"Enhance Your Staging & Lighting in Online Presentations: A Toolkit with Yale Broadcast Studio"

Most of your interview subjects are going to be short on time, so scheduling is always going to be a challenge.
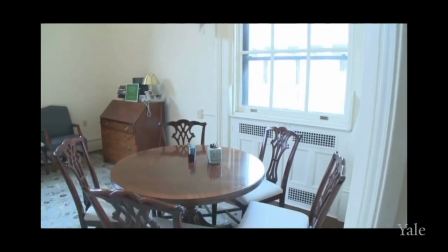[4:20]
Shooting your subject in his or her office is a good solution to this problem.
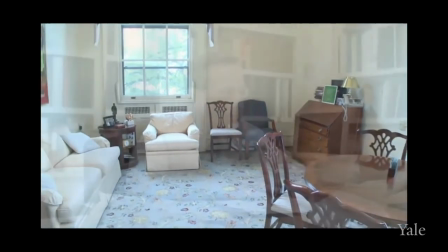[4:25]
It may be more practical to use their office rather than trying to schedule a public or shared space.
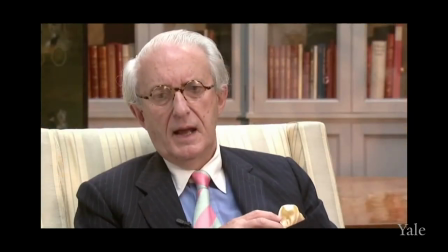[4:31]
Let's look at an example of this. Consider placing your subject seated in front of a bookcase or maybe have them sit behind your desk. Use your judgment but there are three things we'd like to recommend you keep in mind while choosing a location.
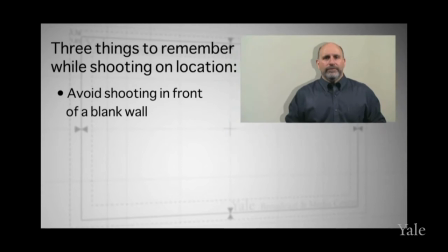[4:48]
Avoid shooting in front of a blank wall. Don't shoot in front of a window with light coming in because your subject may appear as a silhouette.
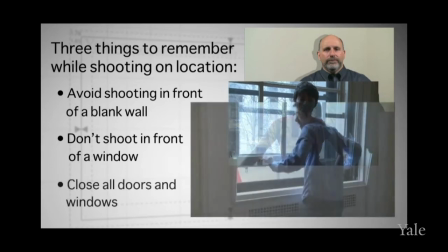[4:56]
Also, be sure to close all windows to reduce the noise coming in from outside. If you can keep these things in mind, you'll have gone a long way towards solving some of the problems that location shooting can bring.
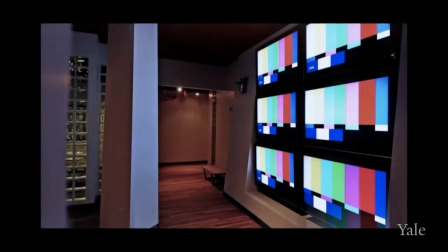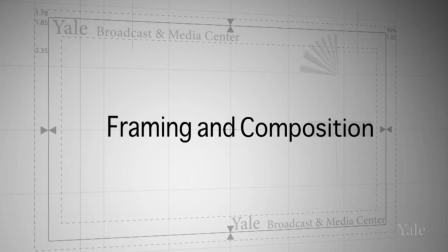Hi, I'm Craig Tomlin. I'm here to talk to you about framing and shot composition. Sometimes a recorded video just doesn't look right. This is usually due to a badly composed or framed shot. There are a number of shot selections you can make when framing your subject for an interview for
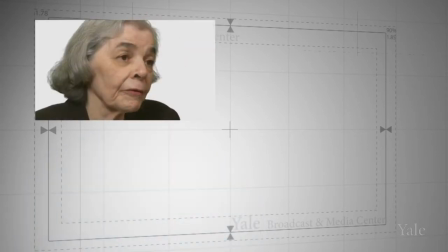[5:45]
example the extreme close up medium long shot
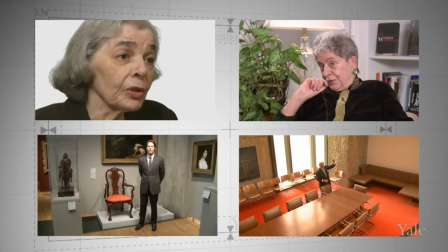[5:49]
and wide shot just to name a few for the majority of video
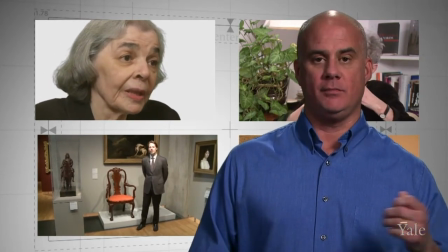[5:55]
interviews we recommend what is known as a medium close-up this shows the head and
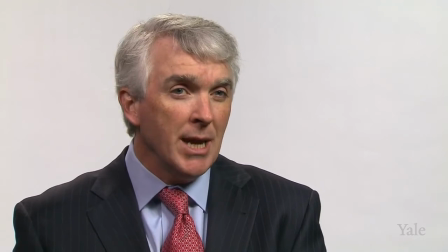[6:00]
shoulders of the subject first make sure you give your subject enough head room or your framing will look cramped this shot selection will also allow you to insert a lower third graphic to identify your subject. We'll get into lower thirds later. It is also very important to keep the lens of the camera at the same height as the eyes of your subject.
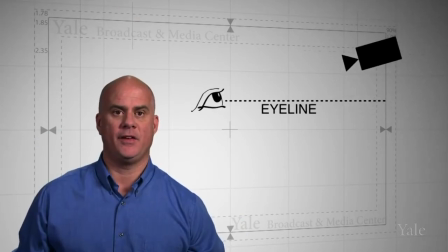[6:24]
If your camera is higher, shooting down, your subject may have a smaller, more submissive presence in the frame, like this.
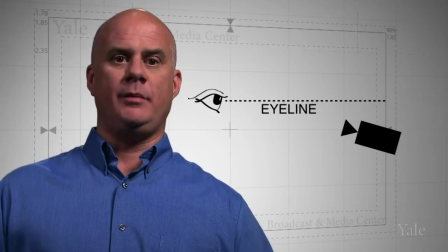[6:33]
Conversely, if the lens is too low, your subject will exhibit a more imposing, intimidating disposition, like this.
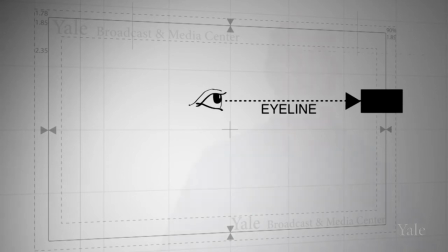[6:42]
These are useful practices in the field of investigative journalism, but are not appropriate for most of the videos you may be producing. You also need to think about where you want to place your subject in the frame. For interviews, we recommend placing your subject according to the rule of thirds.
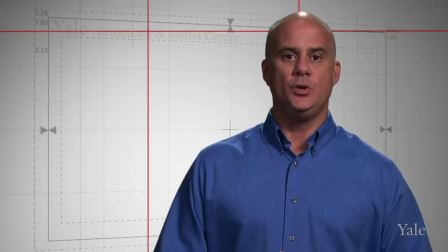[6:59]
Imagine your screen has a grid over it, like this. You should place your subject on one of the spots where the lines intersect. Here, for example, you are going to have to decide whether you want your subject looking off camera or looking directly into the lens. Looking directly into the lens is only recommended when the subject is speaking directly to the viewer,
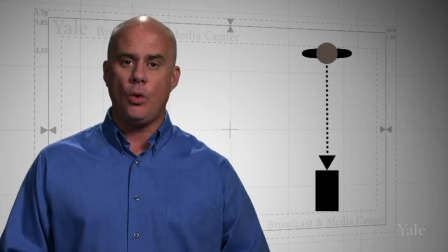[7:22]
like I'm doing right now, or to elicit an emotional response.
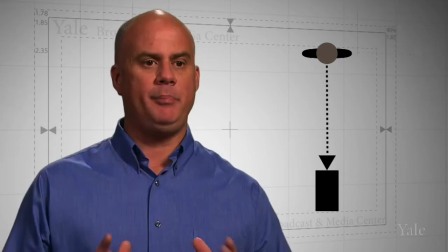[7:27]
For all other circumstances, we recommend having your subject appear as if they are speaking with an interviewer off camera, as I'm doing now.
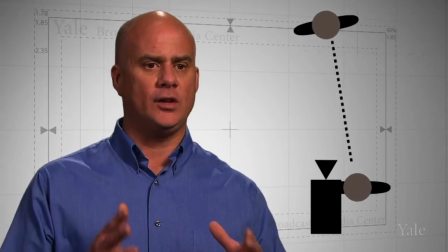[7:36]
Have the interviewer position themselves as close to the lens as possible to maintain a sight line. We hope some of these tips are useful on your next shoot.
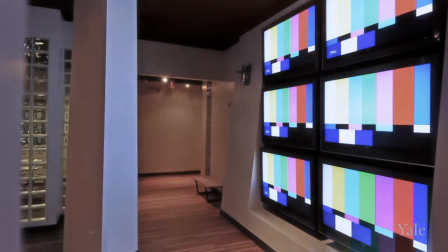There's one key point on that those videos when we talk about the rule of thirds. Back then almost all of the interviews and recordings we were doing you had a person off to the side of the camera and so when you do that that you want to leave a little bit more space on the direction that they're looking for what you're doing now. Unless you really want to be creative, the rule of six should mean that you're in the middle.